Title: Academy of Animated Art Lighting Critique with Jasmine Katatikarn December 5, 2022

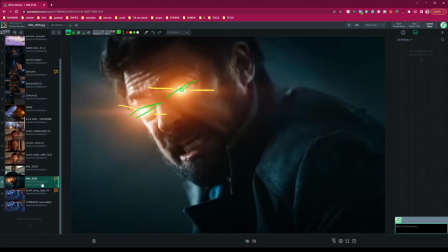The brightest is in the center, but there's variation on that one, of the glow.
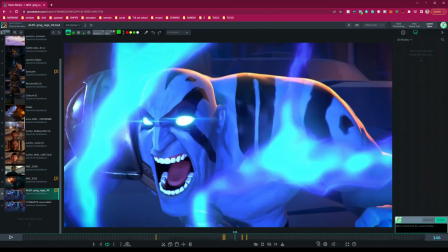But then if you look at this one, very little. Like, this whole section here is one value, and I'm barely seeing, maybe like here. So try that too. Okay.
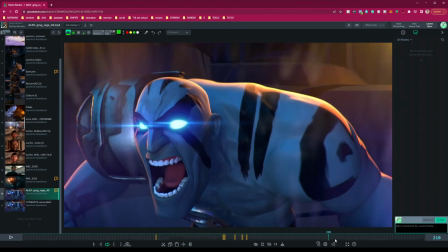Yeah, it was pretty cool.
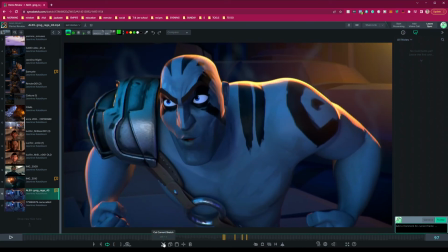And then one thing I realized, I didn't talk about the background on this as I go back to lighting, but I am noticing this background feels super flat to me as well. Let's just push it back. You can make it darker. Put a grad on it, a lighting grad. Give it some depth.
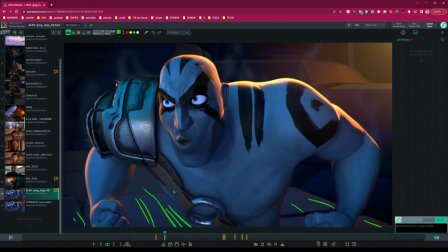So, yeah. And it'll help kind of pop him off the frame a little bit more, because you look at it, it's like this right here, and then him is like similar values, similar color tones even.
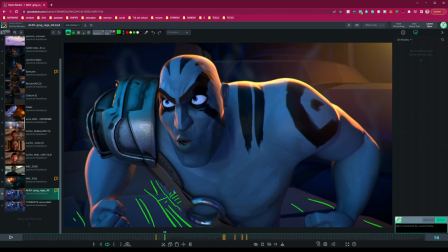It's hard to see him pop off that back frame, but that's another thing. Okay, I think that's good for now. Let me know your thoughts if you have any questions.
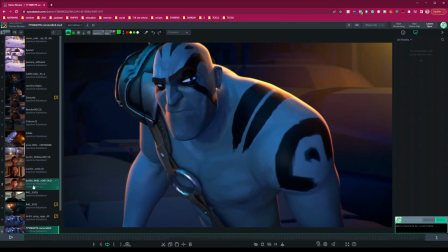Amazing work, everyone, and yeah, I'll see you in the next one. I'll talk to you soon. Bye.